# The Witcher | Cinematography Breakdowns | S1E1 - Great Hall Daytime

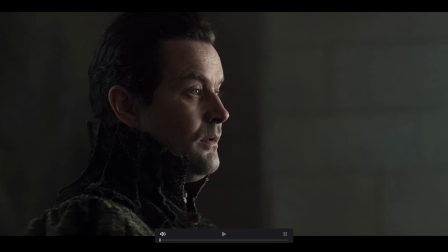[16:22]
Because in the TV show a character might have a certain personality, you don't necessarily always need them to have a rugged jawline, but something practical you take away from the shot, and something we have to deal with quite a lot on our shoots, commercial shoots especially. Someone who doesn't have an absolutely perfect jawline, you can help them out a bit by taking the light source up a little bit higher.
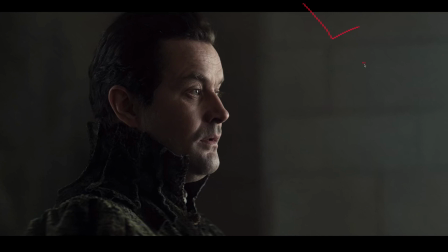[16:42]
So if the light came in from up here, rather than flatter on down here, I'm guessing, then you will actually cast a shadow, light coming in at that angle, shadows coming down this way,
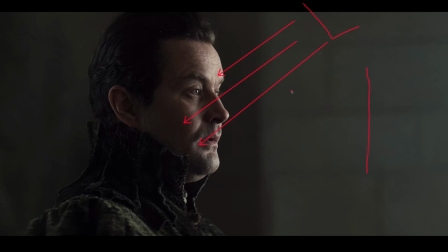[16:57]
and you will immediately eliminate all of this down here. So it just goes down to that kind of shadow tone just there the whole way out. That, by virtue of the fact that you can't see the variations, will help to bed in the jawline and just make it look much tighter.
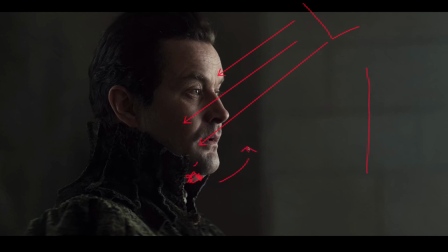[17:17]
Apart from that, taking the light further around that way would also give him a little bit more definition in his face. If we could take this area down as a whole, I probably would,
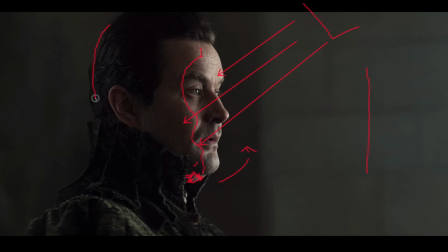[17:32]
and maybe then just try and edge him up here, but I would take all of this down maybe. Just if we were talking about what we could do to make him look a little bit more rugged and mysterious, then you do that.
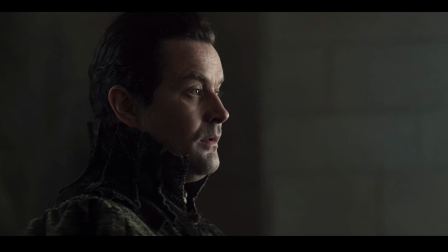[17:48]
But this is the look they've gone for, and that could still be with the same setup that we had for the girl. Big frame and trying to booklight it, or an LED with a large enough aperture and into lots of diffusion.
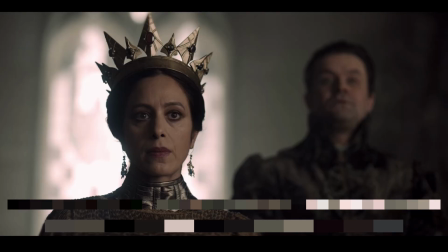[18:04]
First shot of the Queen, very similar beauty lighting to the girl in the first shot, calling out the highlight just here, and you can actually see two other speculars in there.
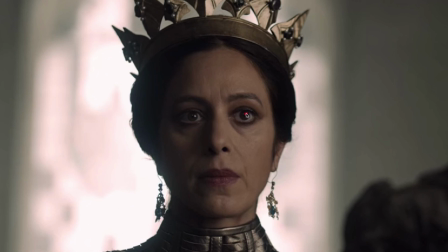[18:16]
May just be bits of the set, hard to say, but definitely getting that fall across her face.
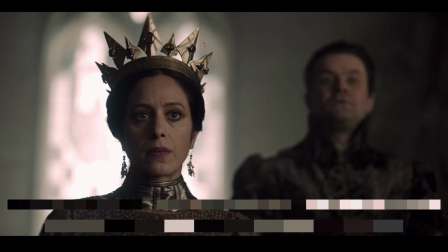[18:22]
It's a little bit flatter on angle-wise, and we've got a slight defocusing up here, probably because the lens they're using, or maybe that's added in post. Yeah. Good use of the frame just here to give her a really crisp line down her shoulder.
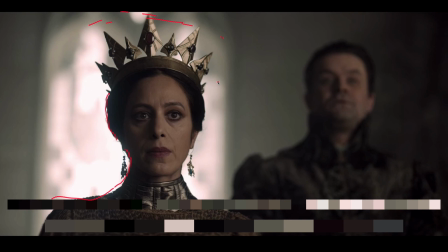[18:42]
Definitely stands out, much more striking than either of the other two. Formidable character. We are looking slightly up at the crown just there. It's drawing our attention. And we've got our guy in the background just silhouetted.
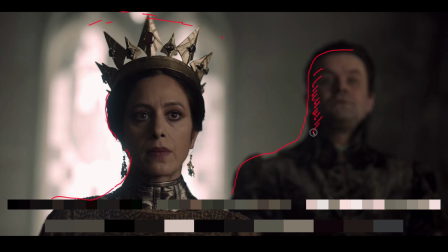[18:59]
And he's actually down a little bit further, I feel, there than he was in his close-up shot. But that's probably because he's catching less of the light that's going onto her that was in the previous shot.
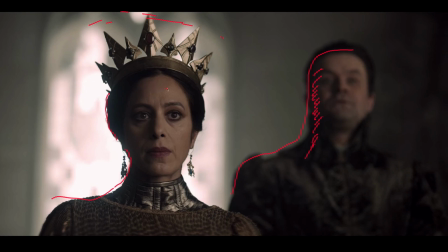[19:14]
So yeah, again, book lighting, nice flat across her face, got the catch light in her eyes. Not too much to say about this other than it's really hard to shoot against a window.
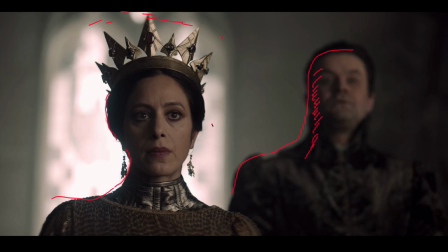[19:31]
If you're having to deal with this and you don't have much power available, you're going to run into a lot of trouble if you're dealing with natural daylight and you're trying to get a scene like this. They are working on a set. Because they're working on the set, they can decide that this window is lit to whatever f-stop
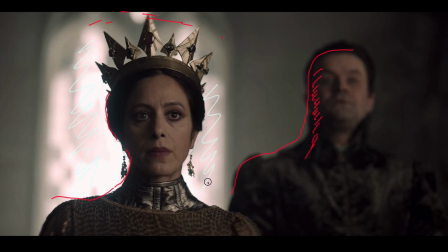[19:50]
they would like, so they can just set that level and then work with the lights they've got. They've probably got much bigger lights than you're going to have available to you at the drop of a hat. So being able to balance levels like this in real life is really hard. On a few shoots, we've had to try and balance to daylight outside and have a window in shot, and we end up bringing in, say, biggest lights that we have. We've got 1.6K HMIs in-house, so it'll be a 1.6K, usually through some kind of diffusion because we don't want it to be too harsh. That, more often than not, is sitting in one of our paras.